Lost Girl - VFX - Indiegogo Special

My name is Darren Cranford. I'm the visual effects director here at Keyframe Digital Productions.
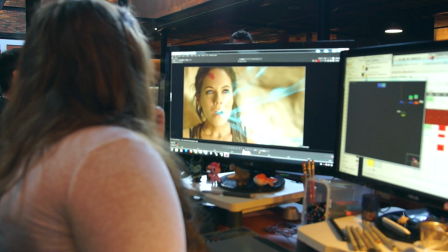[0:11]
As a director, I am talking with the artists and getting them to get the vision of the show and understand what the story points are,
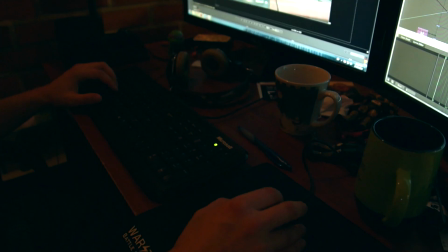[0:19]
and we figure out the best way to accomplish the visual effect that's needed for the show in the time that's needed. Visual effects has grown over the years to encompass, I think, almost every show.
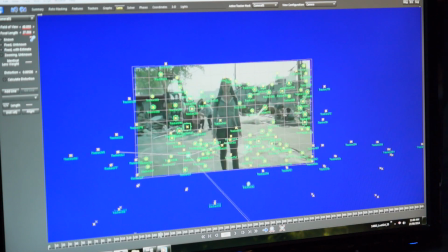[0:29]
The world of Valkyrie, the world of, you know, Bo, our Fae world, I don't think would exist without our assistance.
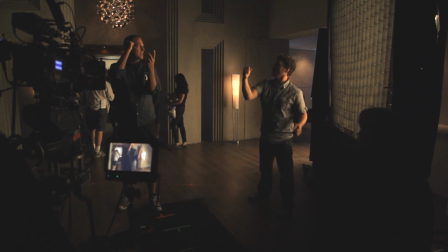[0:37]
I'm just working through the visual effect. So it's really just... Yeah, Keyframe have a big job to do on this show.
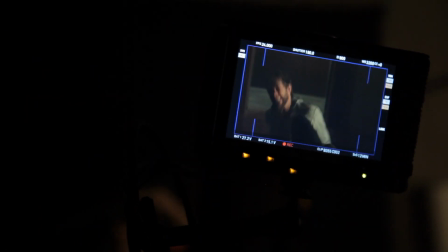[0:43]
It's always interesting seeing how they turn out after the fact.
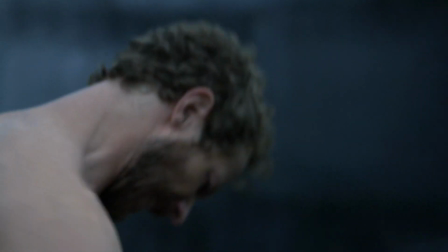[0:48]
But, you know, the guys are always there. Clint and Darren are, one of them's always there on the day that we're doing the visual effects,
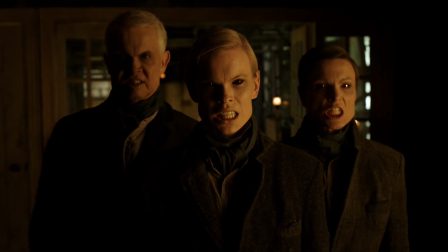[0:53]
and they sort of supervise and make sure that, you know, we all know sort of how the glows work and the, you know, the different eye effects. But over the years, we've done some incredible things.
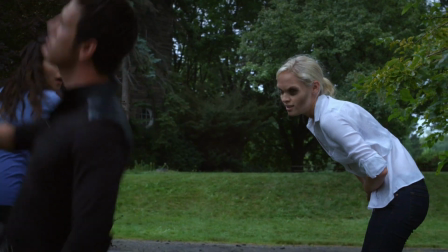[1:04]
For the Valkyrie face, we wanted something a little unsettling, a little unnerving all the time, but again, something that we could achieve without disrupting on set. We'll film the scene with my face normally and go right through it.
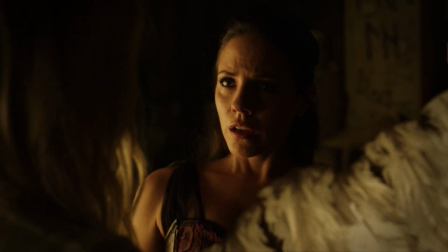[1:16]
And then Clint will come in, and one of the makeup artists will come in, and they put dots at very specific points on my face.
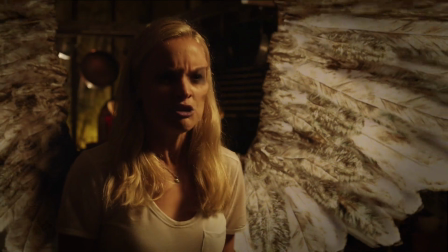[1:22]
The tracking marks give the artist a way of locking to the character's face and manipulate it in an easier fashion.
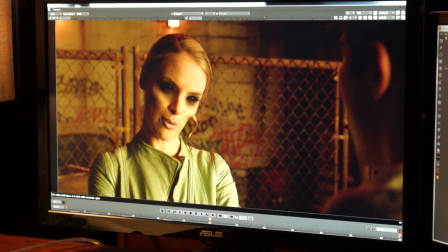[1:28]
You'll notice that the eyes will actually shrink. They shrink and sink into her head. That's why we have the tracking markers, so when she turns sideways, they're pushed back into the head more. It wasn't at all what I thought it would have been like, though. I thought it was going to be more like a skull, and it was just really evil.
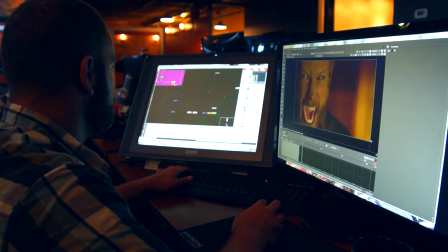[1:45]
For the wolf face, I wanted to try to get it as wolf-like as possible. We tried pulling the snout and stuff like that.
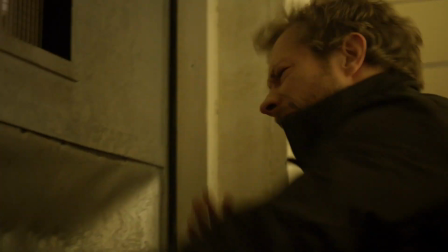[1:51]
We didn't want it to look vampiric. We made sure that we were raising the ears a little bit, so you will notice that his ears will rise and start to point, his eyebrows will go down. It took a while for me to figure out the wolfing out stuff. I mean, I did a lot of mirror work in the beginning.
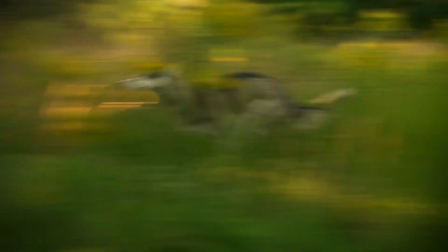[2:05]
And then, no, the breath and energy, like, I've done lots of different energy work in the past.
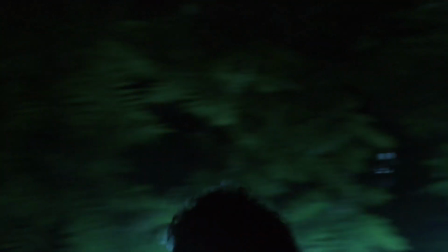[2:09]
What I'm doing is I'm just charging myself up. And it looks cool, God. I mean, who doesn't want to look like a superhero on screen?
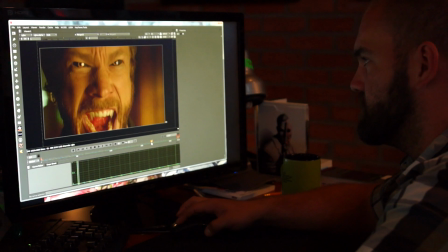[2:20]
You've got these actors who are very beautiful, and you've got to turn them into something that's unsettling and creepy looking, and that's what we were going for. They did a great job on that, and also on my wings. They did such an amazing job, and I was very pleased. It's great to have a relationship with the actors at all points. The actor will come up and say, what is actually happening?
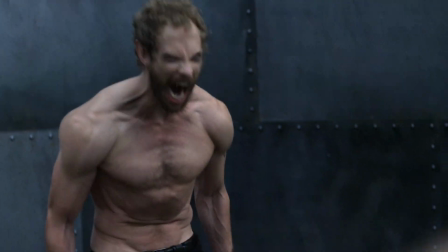[2:39]
Walk me through what am I seeing, what am I acting to, what was going to be there.
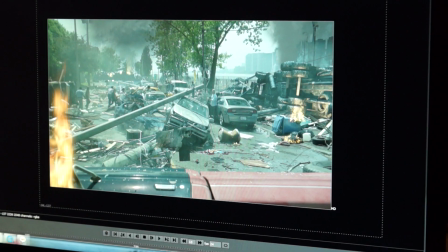[2:43]
We like to bring in our demo reel or bring in other elements, other shows that we've worked on to make sure that the actor is comfortable with what we have to do. It's interesting too for the actors to sometimes be reacting to something that's not there,
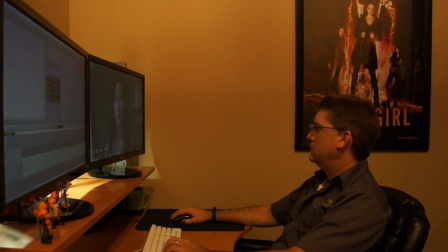[2:54]
so it's kind of been a part of their daily lives too, and something you have to get used to. It may seem really odd on set, but the bigger and broader it is for them, it'll look more realistic later on when we add the stuff in.